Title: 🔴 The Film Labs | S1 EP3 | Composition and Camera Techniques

So I'm really encouraging you to get out there, try some of these interesting different compositional techniques. Yes, do some of those more basic ones, like some establishing shots, wide shots, over the shoulder, but mix it up a little bit more and get into some of the more advanced stuff, like the 180-degree rule, or using a slider or a drone to come up with some really interesting and different shots that can really make your story feel way more engrossing and powerful. So I can't wait for you to get out there, try some things out. I'm so excited to see what you make. That was a ton of info. He certainly knows what he's talking Oh about. yeah, he does. Now, with all that new information in our brains, let's go take it to the test. Yes, but first, because you're always calling one of your friends first, I've called one of mine. Perfect. Well, the more the merrier. Why don't we just jump right in and get started? Let's do it. Okay.
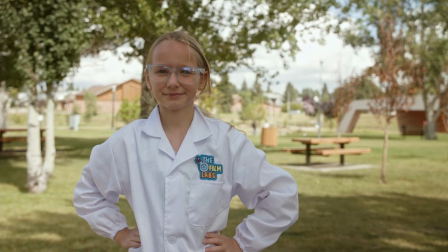5:07 Okay, here we are at the Film Labs testing grounds, and we are accompanied by Anna.
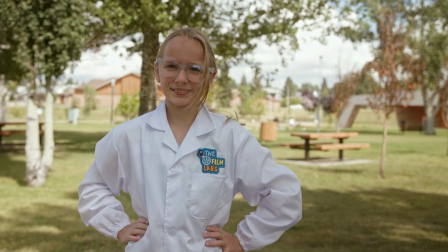5:13 Hello, Anna. Today, Anna has called one of her own friends to help us out.
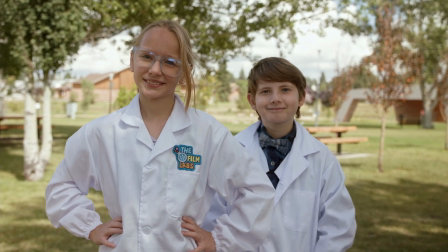5:19 And I'm very excited to show all of you the camera shots. So, let's get started.
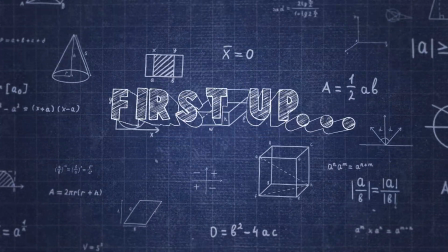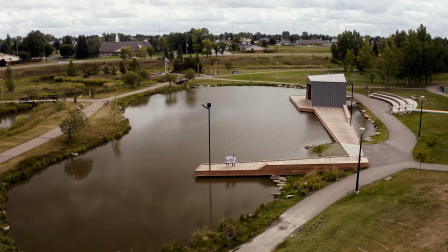5:31 Extreme wide shot, or also known as an establishing shot.
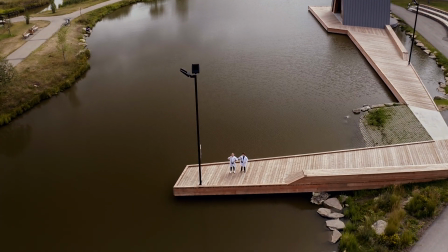5:35 This is the most common at the beginning of a scene to help the audience understand where everything is taking place and to help map out the scene.
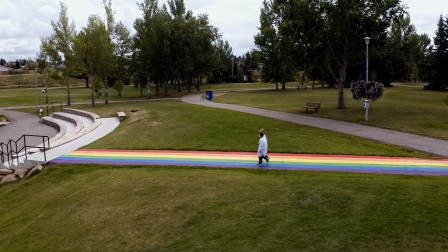5:44 It's typically done using a drone shot from a high perspective so the audience can see as much as possible.
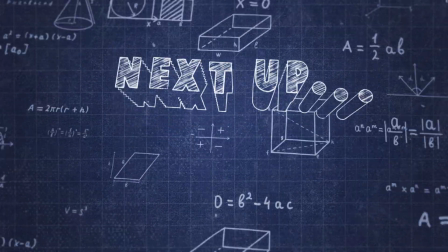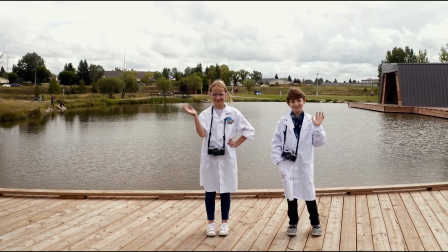5:57 A wide shot is filmed close enough to emphasize the subject, but far enough away to show the location and setting of the scene.
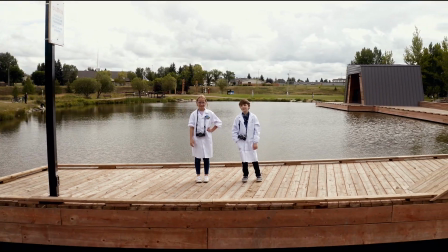6:05 This often follows an extreme wide shot to narrow down your setting.
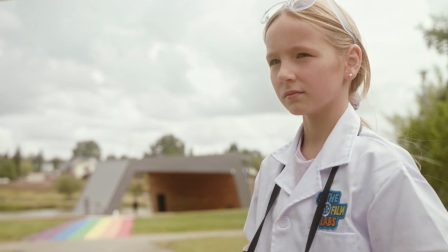6:14 This is a mid shot, or also known as medium shot, and it will usually show the waist to the head of your subject.
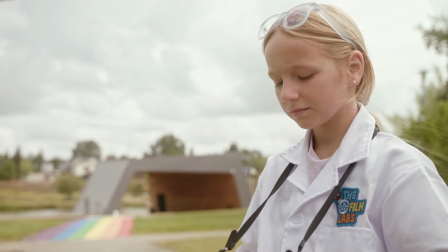6:22 Most of the time, a medium shot is used to emphasize both the subject and their surroundings by giving them an equal presence on the screen.
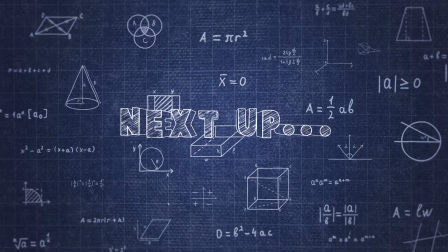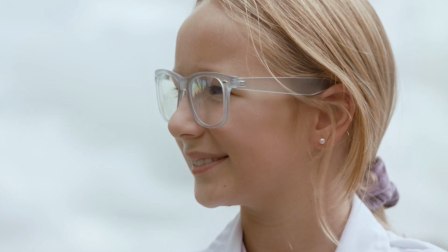6:38 Right here is the medium close-up. This is where we pay attention to what's happening in the scene and helping guide where the audience's attention goes.
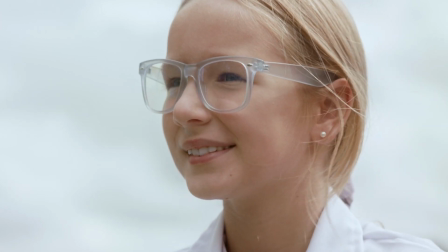6:47 This is from the subject's chest or shoulders and up.
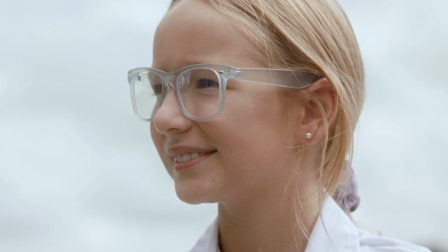6:51 The audience can still easily see the actor's emotions and facial expressions, but also retain some of that background setting.
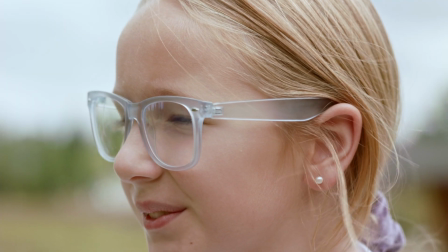7:03 You've probably heard the saying, "Are you ready for your close-up?" Well, this is what they are talking about.
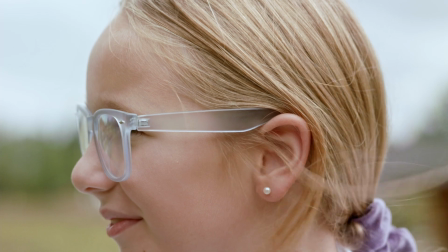7:09 A close-up allows the subject to establish a strong emotional connection with the audience,
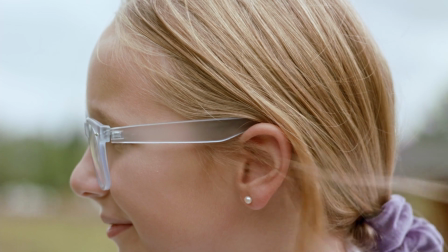7:15 and for the audience to intimately see details in the subject's face they wouldn't see otherwise.
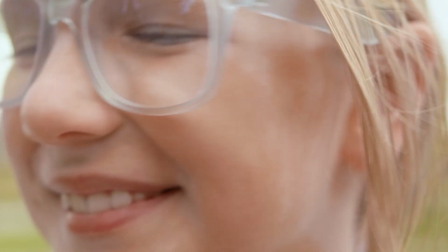7:25 The extreme close-up shot is most commonly used to allow the viewer to enter the subject's personal space,
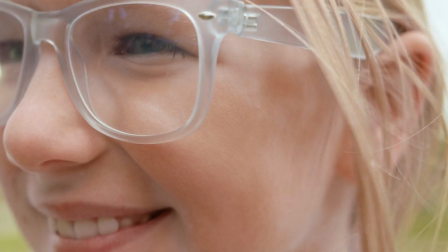7:32 revealing traits and emotions that might otherwise go unnoticed. The frame is so tight that using an extreme close-up shot gives the viewer
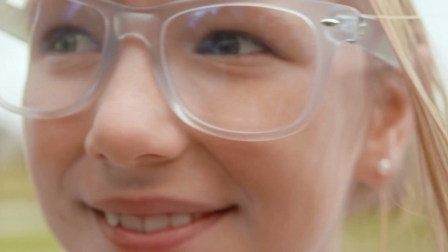7:41 no choice but to experience the character's feelings alongside them.
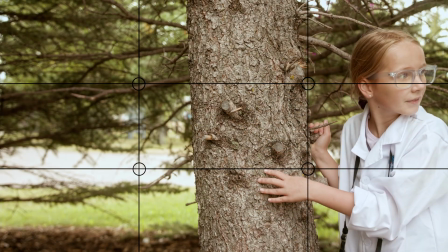7:49 If you've had any experience with film or photography, you may have heard the phrase rule of thirds.
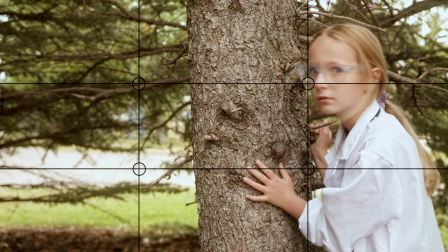7:56 Most commonly, if there is a subject in the frame, they say that your eye line should be near the top third,
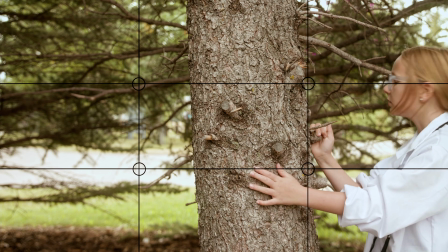8:03 and ideally they would be looking into the other 2/3 of the screen.
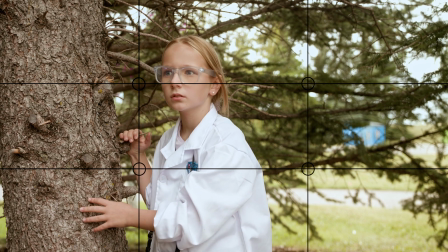8:09 And here at Film Labs there are no mistakes, but shooting in the thirds like this doesn't get seen a whole lot.
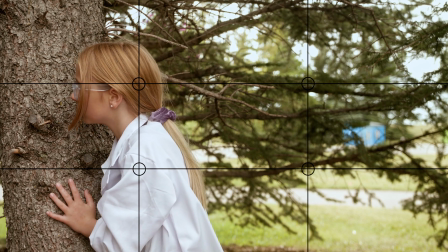8:16 But lots of times people will shoot this composition to make the audience feel trapped or nervous because they can't see the view of the subject.
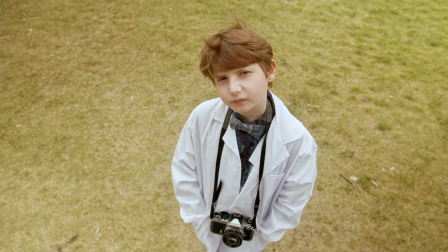8:29 This is the high angle shot. This shot can be used to make your subject seem smaller, even smaller than our young talent here,
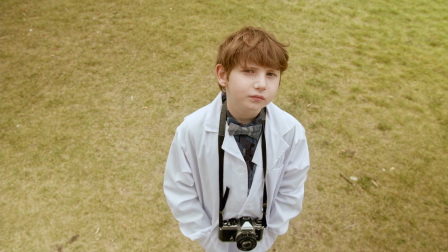8:37 and make your subject seem vulnerable and powerless.
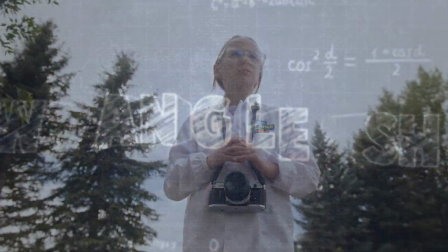8:44 And here is the low angle shot, which is almost the opposite of a high angle.
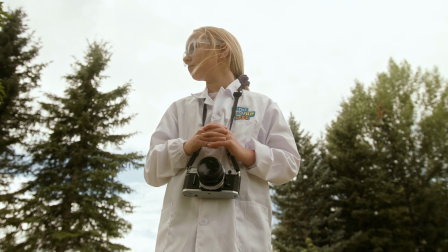8:49 It's often considered as the hero angle, and that's because unlike the high angle,
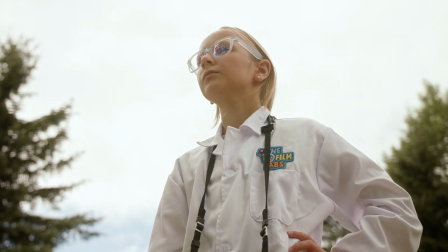8:55 it makes the subject seem very large and powerful.
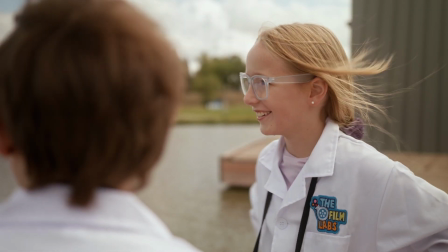9:04 You may recognize this shot from a lot of the movies that you watch.
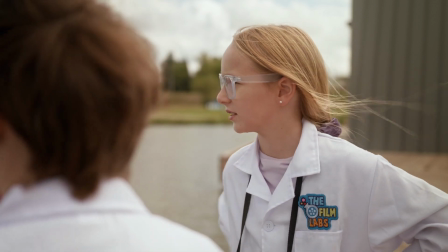9:08 Here we have an over-the-shoulder shot.
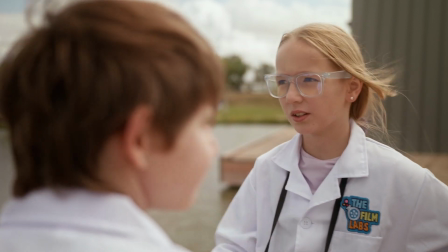9:11 This can be used in interviews, but like I said, it's most commonly used in scenes with dialogue in movies.
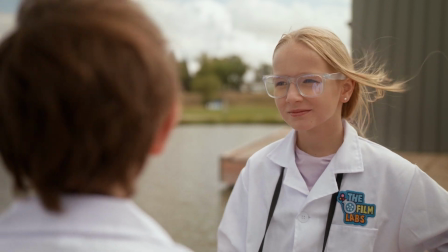9:20 This way,
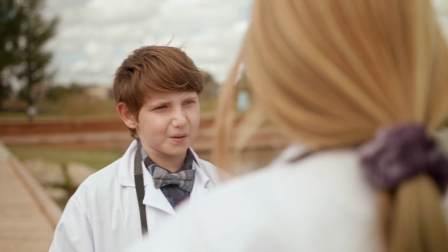9:21 you can swap from the two different over-the-shoulder shots and be more involved in the conversation and perspectives from each subject.
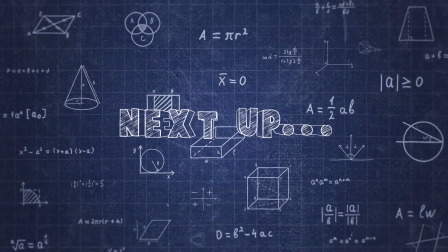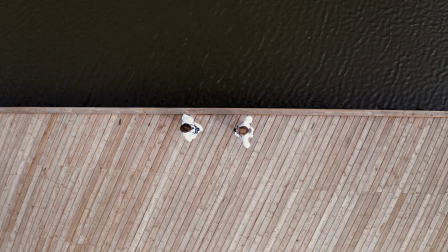9:36 The 180-degree rule. This is important when you're shooting over-the-shoulder shots, just like the ones we just showed you. This is often considered a rule you don't want to break in filmmaking, but again, we're all about breaking rules.
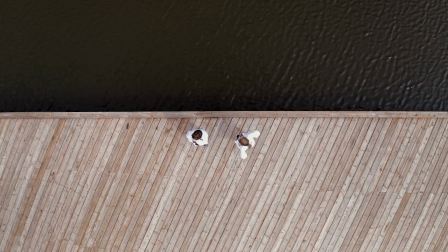9:52 The best way to describe the 180-degree rule in filmmaking is to consider that both your subjects are talking on the edge of a cliff or a body of water,
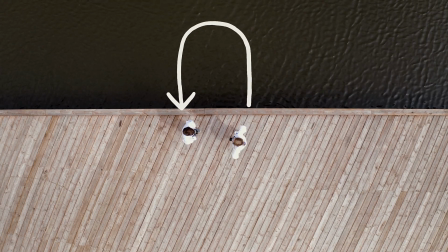10:02 and it's physically impossible for you to film on the other side.
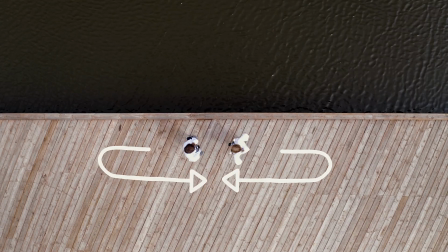10:07 So you have to stay on one side, keeping your shot within the 180-degree rule of your subjects.
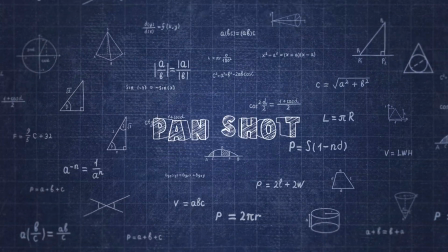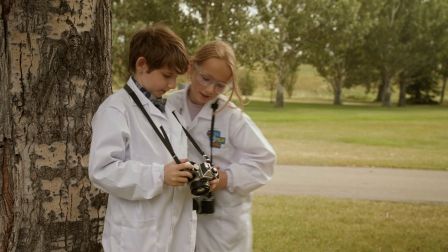10:21 Panning is a camera movement where the camera pivots left or right on a horizontal axis while its base remains in a fixed location.
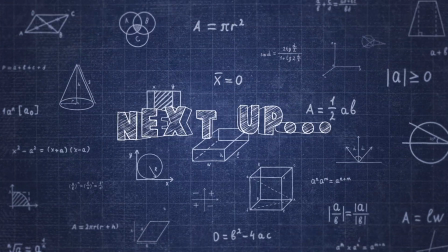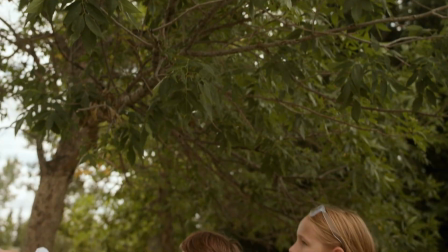10:36 The tilt shot.
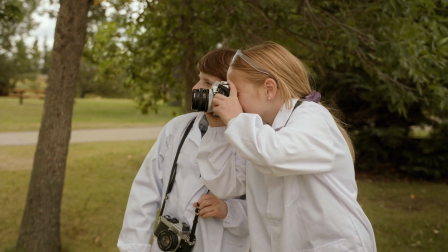10:38 It's similar to the pan shot, but instead of being on the horizontal axis, it's on the vertical axis.
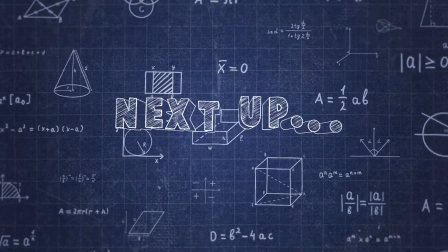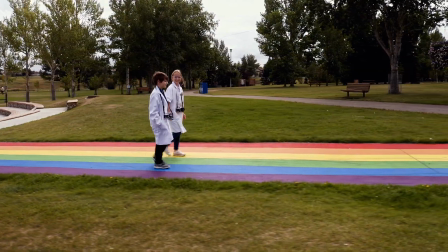10:50 This one's pretty easy. This is called a crab shot, or also known as a dolly shot.
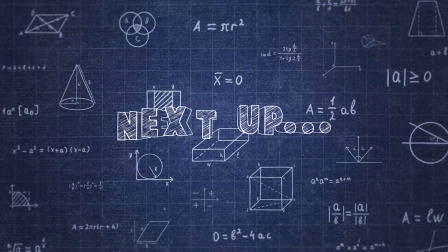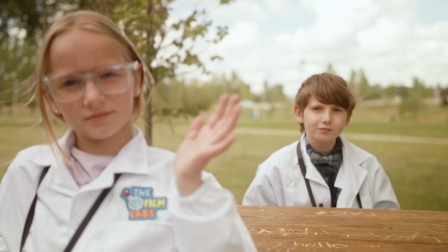11:03 And here we're going to show you something called a focus pull. This is where you manually pull the focus on the lens,
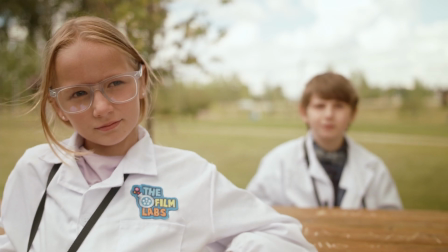11:10 and this is used to help guide the audience as to what they are supposed to be looking at.
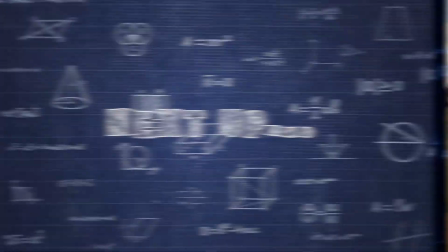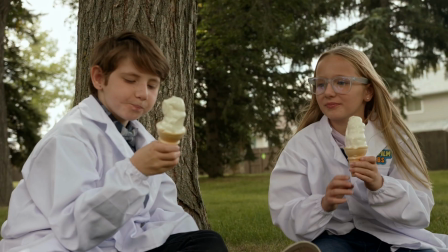11:22 This one's my favorite, the ice cream shot.
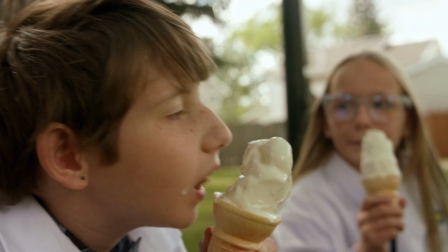11:26 Really, there's nothing to know except for after a full day of filming, you gotta go get some ice cream.
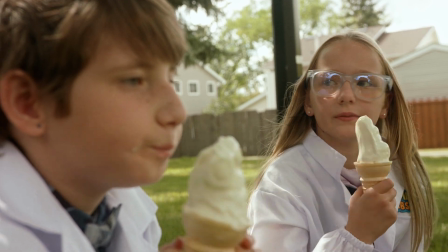11:32 So why don't you pause the TV and go ahead and get some. Well, friends, that was a great episode. I think I had the most fun on this one. Yeah, me too. Yeah. So thank you so much for joining in on this episode, and we're really happy to be able to teach you all the techniques, from cameras to camera settings to composition to camera techniques, all that fun stuff, and we can't wait to see you on the next episode. My name is Mitch. And my name's Anna. And I'm Cage. And We're the Film Labs. Film Labs!
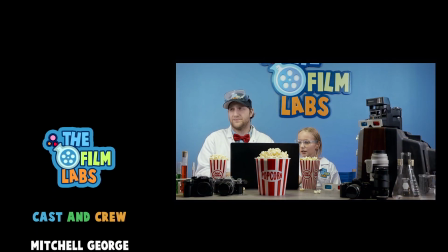12:11 Hey, Matt. Okay. Bloopers.
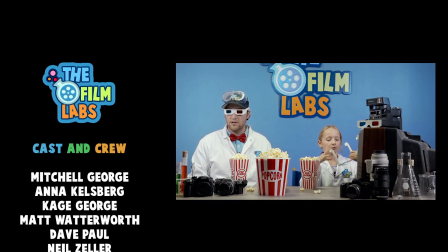12:17 Ready? Hold on. Oh my gosh.